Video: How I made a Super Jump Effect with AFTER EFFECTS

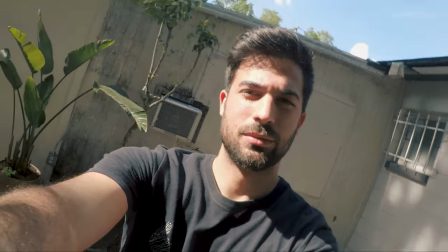0:01 okay cameras recording hey
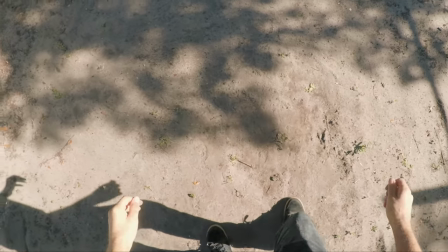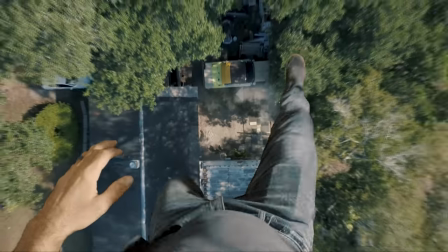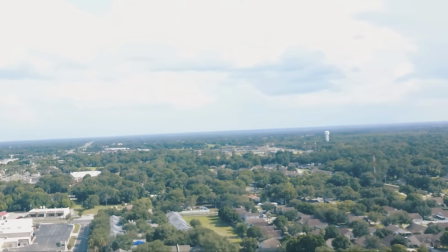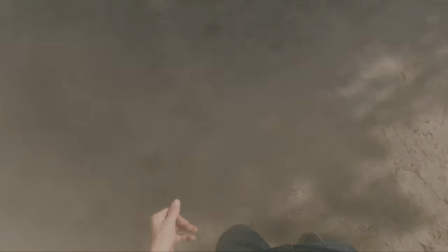what's up guys welcome back today I'm gonna be showing you how I created the super jump effect inside of After Effects first I'll go through and show you all the footage that I had to shoot for this effect and then do a step-by-step walkthrough inside of After Effects so with that
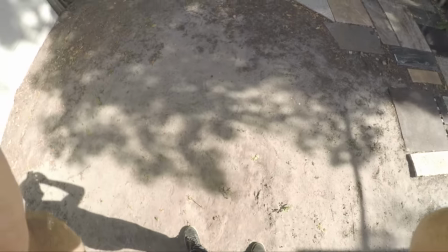0:45 being said let's jump right into it for my footage I shot six different clips the first one was of me wearing a GoPro on
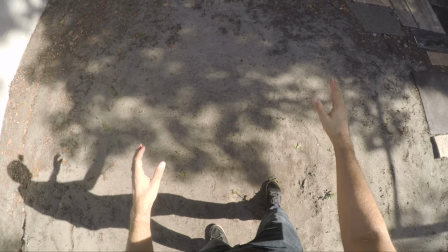0:51 a head strap and I jumped up into the air acting like I was taking off I shot all of my footage as wide as possible so I could rescale
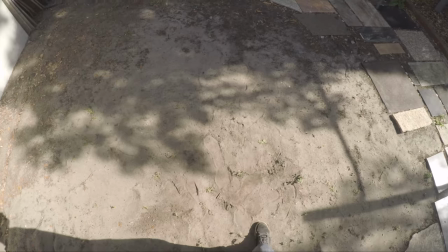0:57 and reposition them however I wanted to when I was editing. Then the second clip was filmed with the GoPro as well.
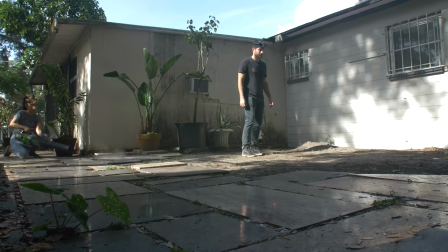1:03 I made sure I was standing in the same spot and jumped up in the air and acted out like I was landing. I added a practical element here by using a leaf blower to blow up a cloud of dirt.
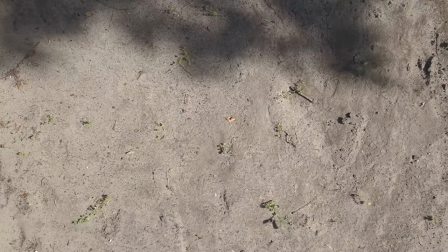1:11 Then the third shot was the drone footage. I made sure to start the drone right over the same spot that I recorded the GoPro clips and then took off directly straight up into the air as fast as the drone could go.
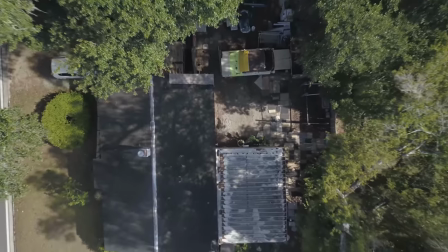1:19 I made sure to shoot this immediately after filming the GoPro landing shot so that the shadows on the ground wouldn't change.
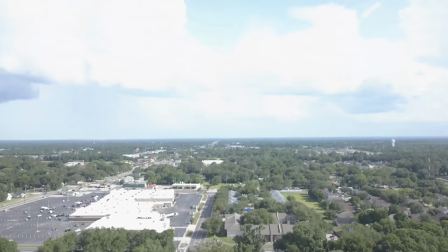1:24 Then, around 200 feet, I tilted the camera up as fast as it could go and steadily brought the drone to a stop.
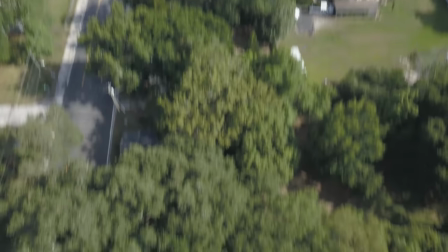1:30 Then I immediately started bringing the drone back down and then tilted the camera to look back down to the ground and then finished bringing the drone all the way down to the point where it took off from.
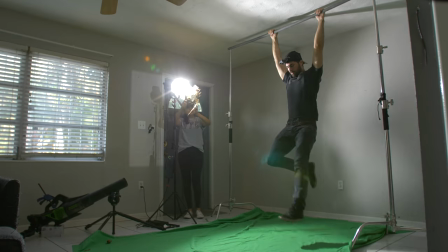1:38 For the fourth shot, I hung from a pipe above a green screen while wearing the GoPro. I set up a light to recreate the lighting conditions from outside and used a leaf blower to make it look like my shirt was flapping in the wind.
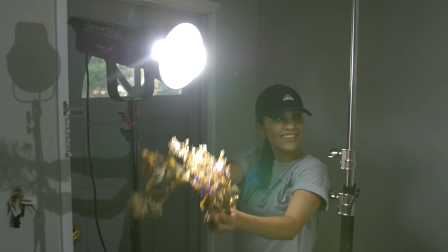1:47 We also waved some branches in front of the light to create changing shadows on my body.
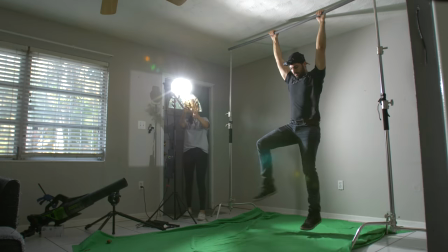1:50 This was to create the look like if I was actually rising up through the air and the lighting was changing on my body as the sun's peeking through those trees.
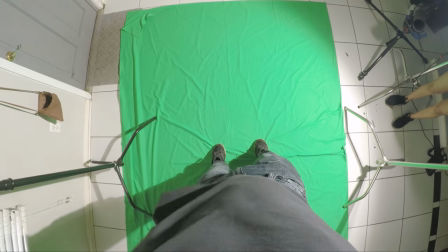1:57 While recording this footage I made sure to start with my legs hanging straight down and then lifted them up acting like I was jumping off of the ground.
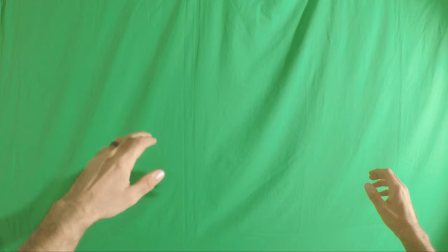2:03 And then for the landing I let go of the pipe and landed on the green screen. The fifth shot was filmed with the GoPro on a tripod and it was just of my arms in front of a green screen.
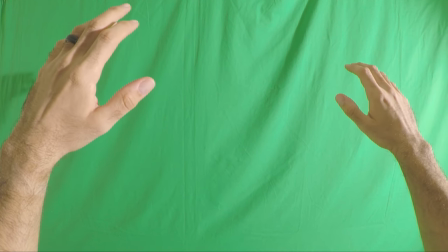2:11 I also made sure the lighting on my arms matched the lighting of all the other shots. And the sixth and final shot is just a handheld shot.
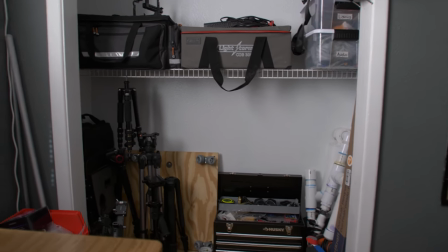2:17 It doesn't have to be of anything specific just one with handheld motion to it. This is going to be used later to provide motion to the drone shot.
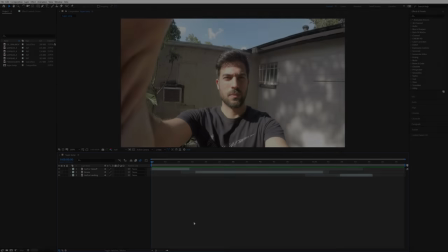2:23 Now I'll take all of that footage and we can jump inside of After Effects. So inside of After Effects I have all of my footage imported and I have my super jump composition created.
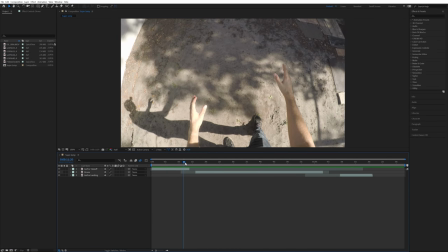2:31 In that composition I've started off by adding three clips. The shot of me wearing the GoPro jumping up off of the ground acting like I'm taking off.
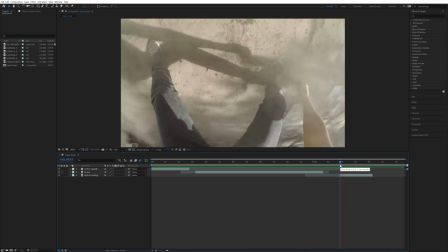2:37 The drone footage and the other shot of me wearing the GoPro the one where I'm landing on the ground and the leaf blowers kicking up the dust.
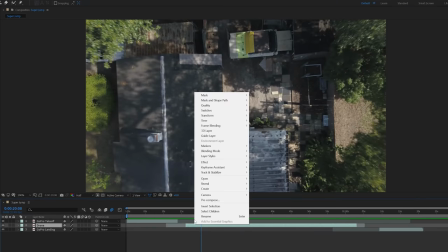2:43 So the first thing that I'm gonna do is right click on that drone footage layer go to time enable time remapping and it's gonna create two key frames.
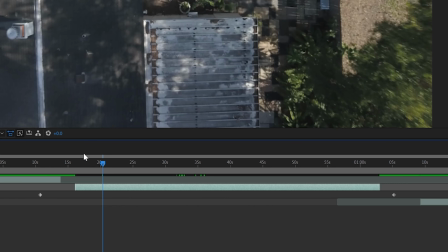2:49 One where the beginning of my clip would have been before I trimmed it and one at the end.
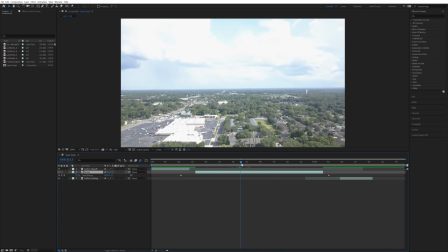2:52 Then what I did next was go to a point in the drone footage right when the drone stops rising up in the air and I'm going to add a keyframe at that point.
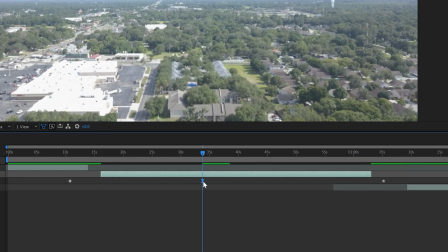2:59 Gonna make sure that keyframe's selected, hit F9 on the keyboard, this will turn it into a Bezier keyframe and make the transition into and out of that keyframe smoother.
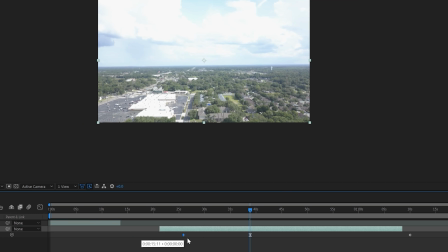3:06 Then I'll take this beginning keyframe and drag it over to the right, getting it closer to the keyframe that I just created.
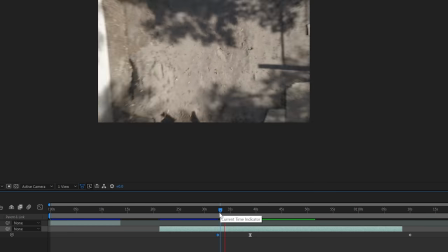3:11 And doing that speeds up the clip in between these two keyframes. Now if I play that back, you can see how much it sped it up for this portion of the footage.
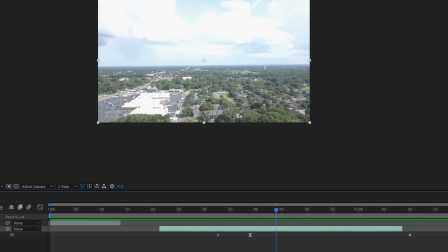3:18 Then I'll go to the point right before the drone starts descending back down to the ground and I'll create another keyframe here. I also want to make sure that's a Bezier keyframe too. Then I'll take this keyframe and slide it to the left getting it closer to that first one that I created and I'll grab that last keyframe
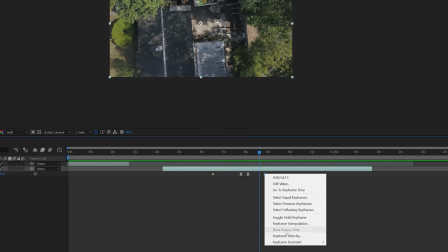3:31 sliding it over to the left as well and I'll right click on this keyframe go to keyframe interpolation and change the current settings to linear.
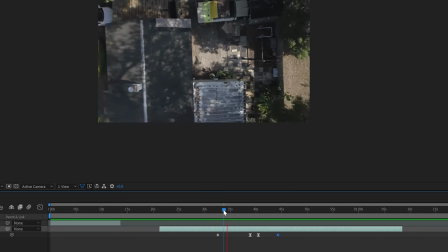3:38 Now I'll play this back so you can see what the time remapping did. The clip is sped up as the drone is rising and then tilts to look at the skyline and at that point the clip goes to real time.
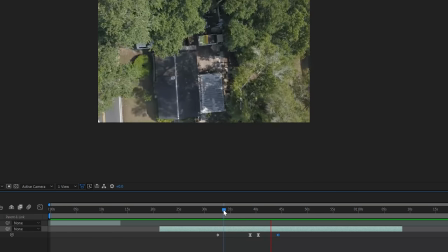3:46 This was for the point where I'm supposed to be lingering in the air for a bit and looking around and the clip speeds up again as the drone tilts down and descends back to the point where it took off from.
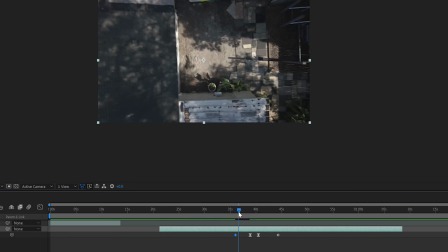3:54 You can easily adjust the speed of this time remapping effect by sliding these keyframes around. The closer the keyframes are together, the more the clip will be sped up.
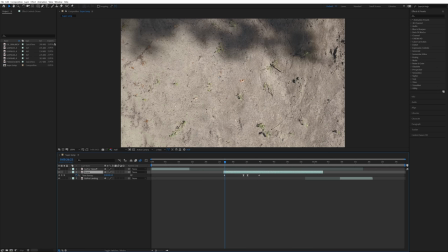4:02 So after I was happy with the speed of the time remapping, I'll trim this clip to start at the first time remapping keyframe and end at the last one,
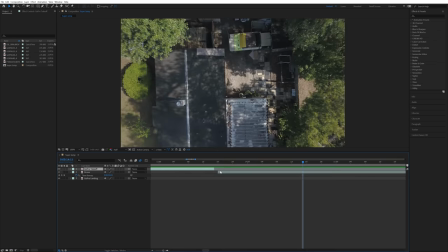4:08 and then drag that drone footage over to line up with the GoPro takeoff footage. Then I timed both of those clips up to look like a fluid transition from the GoPro footage into the drone footage.
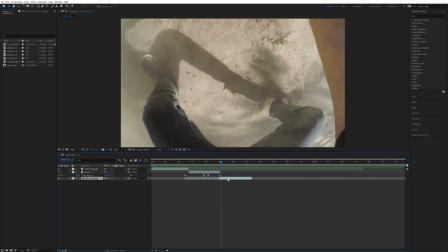4:17 Then after I'm done with that, I'll do the same thing with the GoPro landing footage. Drag that over to meet up with the end of the drone footage then time those up so that it's a smooth transition between those two as well.
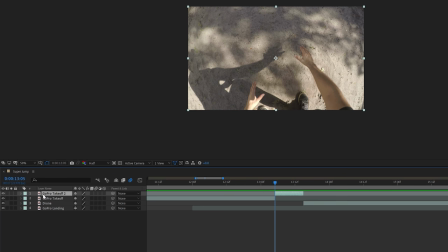4:26 Also on the GoPro takeoff footage I made a cut right at the point when I'm crouched down ready to jump up in the air and I sped up the part of me jumping by right-clicking going to time,
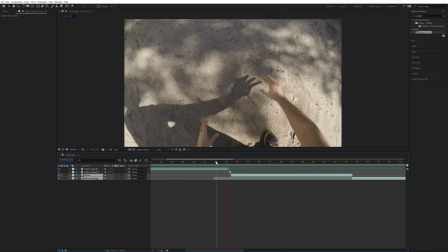4:34 time stretch, and changing it to a factor of 50. This helps give my jump a burst of energy and makes it a smoother transition into the sped up footage of the drone.
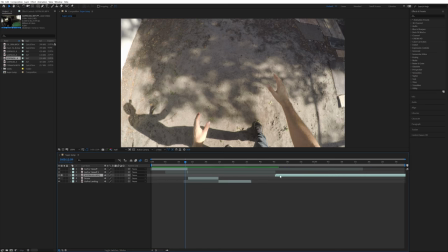4:41 Next I added in the clip of me hanging from the pipe above the green screen and I trimmed that clip to start right when my legs start lifting up off of the green screen.
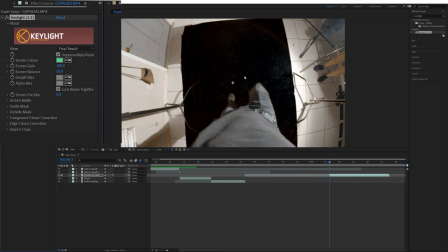4:48 Then I added the key light effect, used the screen color eyedropper to select the green screen, changed the view mode to screen matte, opened up the screen matte tab,
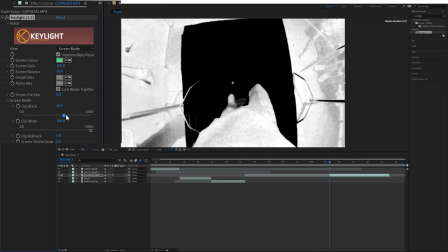4:55 and adjusted the clip black and clip white sliders until the green screen was completely black and my body was completely white.
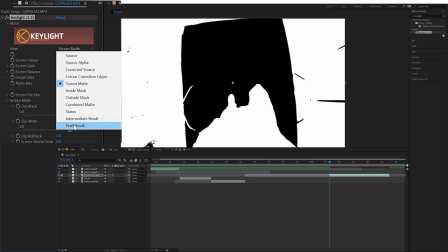5:00 And I also like to increase the clip rollback to about 2. Then I'll change the view to final result. Then hit G on the keyboard to bring up the pen tool and made a mask around my body.
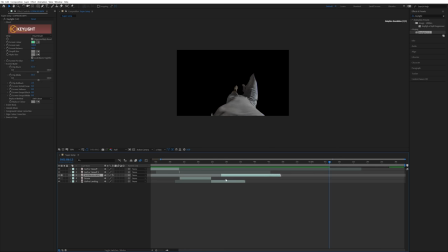5:09 Then I brought this layer over to start at the same time that my drone footage starts and made sure that it was on top of the drone footage.
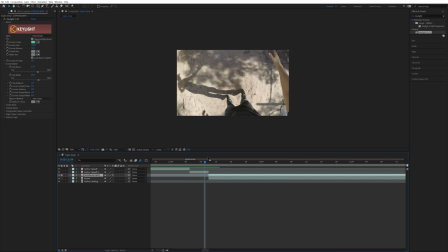5:14 Then I rescaled and positioned the green screen clip, matching it up as close as I could to the GoPro takeoff footage. It'll have a smoother transition between the two clips the closer that you can match these up.
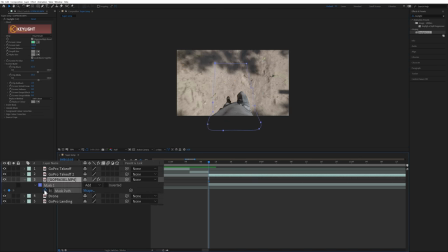5:23 Then I made sure I was at the beginning of the green screen clip, hit M on the keyboard to bring up the mask path, hit the stopwatch, and then went through and cleaned up the mask.
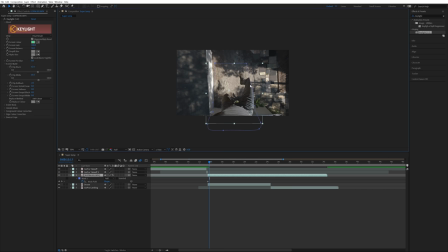5:30 There were parts when the leg of the c-stand were showing or the floor, and my knee left the mask a few times, so I just went through and cleaned all that up really quick.
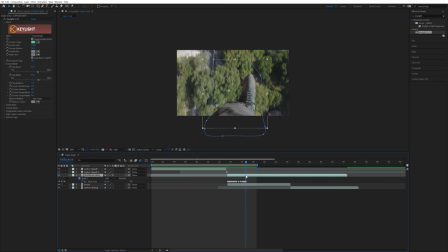5:36 After I was done cleaning up that mask, I cut this clip so that it would end about three frames after the drone started tilting up.
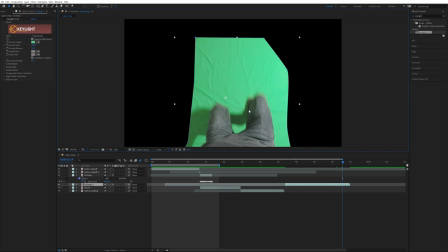5:42 Then on this other portion of the clip, I went through and cut it so that it would end right when I was letting go of the pipe and landing on the green screen.
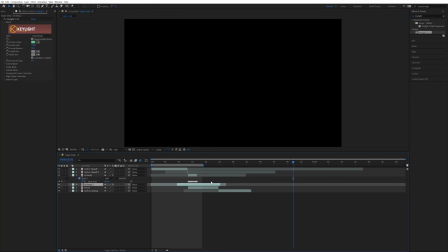5:49 Then I made sure this clip was perfectly keyed out and that the mask was cleaned up as well. Then I'll drag this over, making sure it's on top of the drone layer and that they end at the same time too.
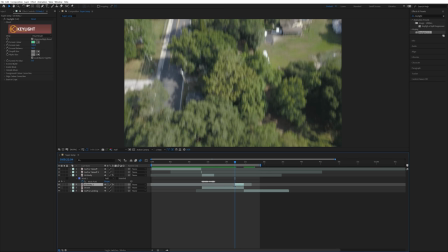5:57 And I'll trim this clip to start a few frames before the drone is done tilting down. Then I added the shot of my arms in front of the green screen and pretty much did the same thing.
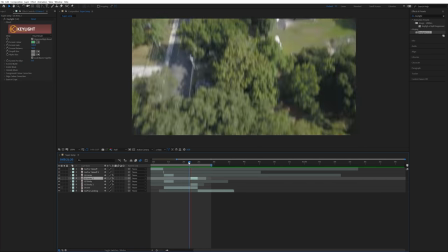6:05 Keyed out the green and then made sure that these clips were above the drone footage and the shot of me hanging from the pipe.
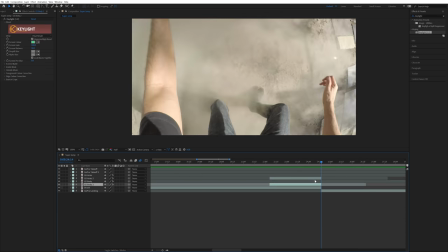6:10 I also made sure that the position on the green screen footage of my body matched up with the beginning of the GoPro landing footage This makes the transition from the drone clip into the GoPro landing clip more seamless Next what I need to do is adjust this part right here You can see
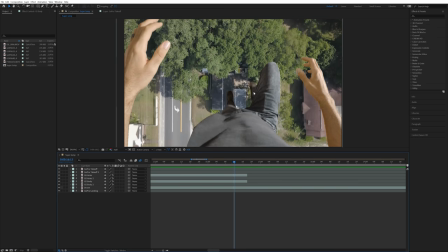6:24 the green screen footage is floating with the camera as the drone tilts up and I don't want that I want it to look like the camera is
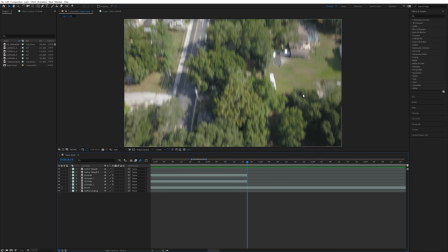6:30 tilting past my body And this is the case for both when the drone is tilting up and when it's tilting down But first I'm gonna take
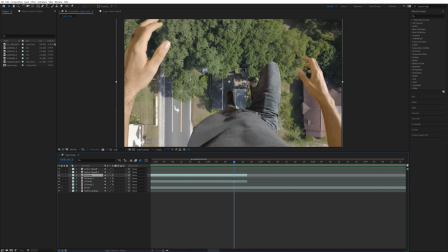6:36 care of the tilting up part of the footage So I'm going to hold down control and select the footage of my body and the footage of my arms Then I'll make sure the time indicator is about three frames from the end of those clips Hit P on the keyboard to bring up the position and hit the stopwatch This will create a keyframe on both of those clips Then I'll go to the end of these clips grab the footage and
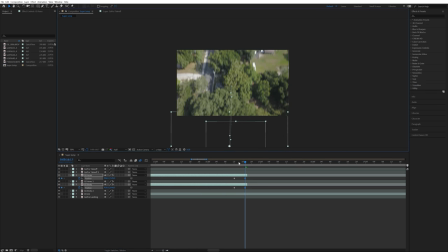6:54 drag them down out of the frame And this will create the ending keyframe for both of those while both those clips are still selected I'll also
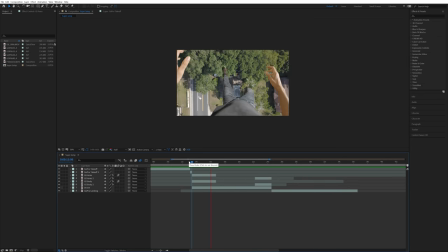7:00 come over here and turn on motion blur for both of those now Now if I play that back you can see the camera tilts past my body and there's some realistic motion blur and it actually looks like the camera is looking up and that my body is staying in the same place. Then I'll pretty much do the same thing on the green screen shots for when the drone is tilting down,
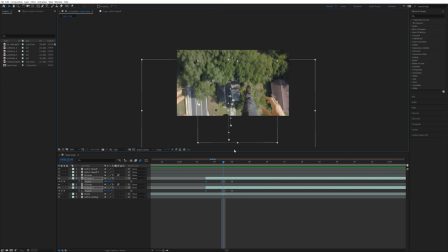7:16 but instead I'll animate those green screen elements to come into the frame since the drone is looking down towards my body.
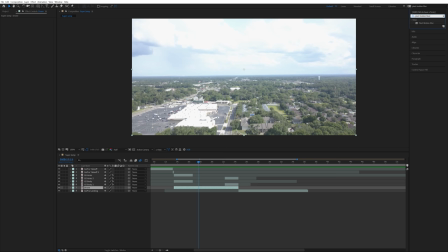7:21 Then after I'm finished with that I'm going to make sure my drone footage is selected, go up to the effects and presets tab and type in pixel motion blur and add that to the drone footage layer. I'll leave all the settings the same except the shutter samples, I'll bring that all the up to 20. And you can see right here it adds some extra motion blur to the drone footage.
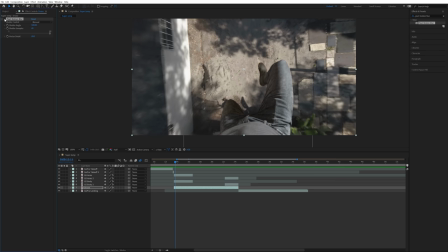7:37 This pixel motion blur does slow down the real-time rendering though so what I did was uncheck this for right now and then after I was finished up with the effect I came back in and turned it on.
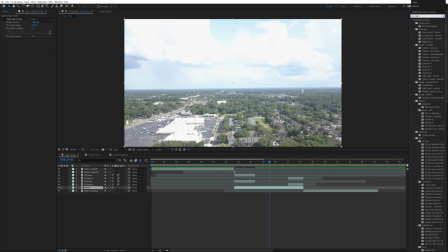7:46 Then I'll go back to the effects and presets tab and type in radial blur and I'll add that onto the drone footage layer as well. I'll change the type to zoom and bring the amount down to zero. Then I'll make sure the time indicator is at the point in the drone layer right after the drone's done tilting down.
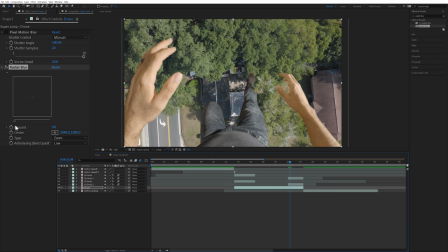7:59 Then I'll come over to the radial blur effect and hit the stopwatch for the amount creating a keyframe while it's at zero.
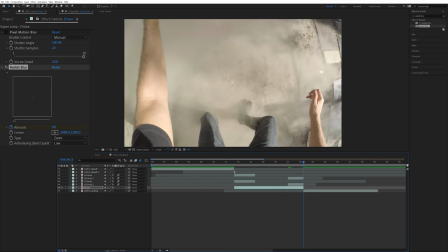8:04 Then go to the end of the drone layer and bring the amount up to 10.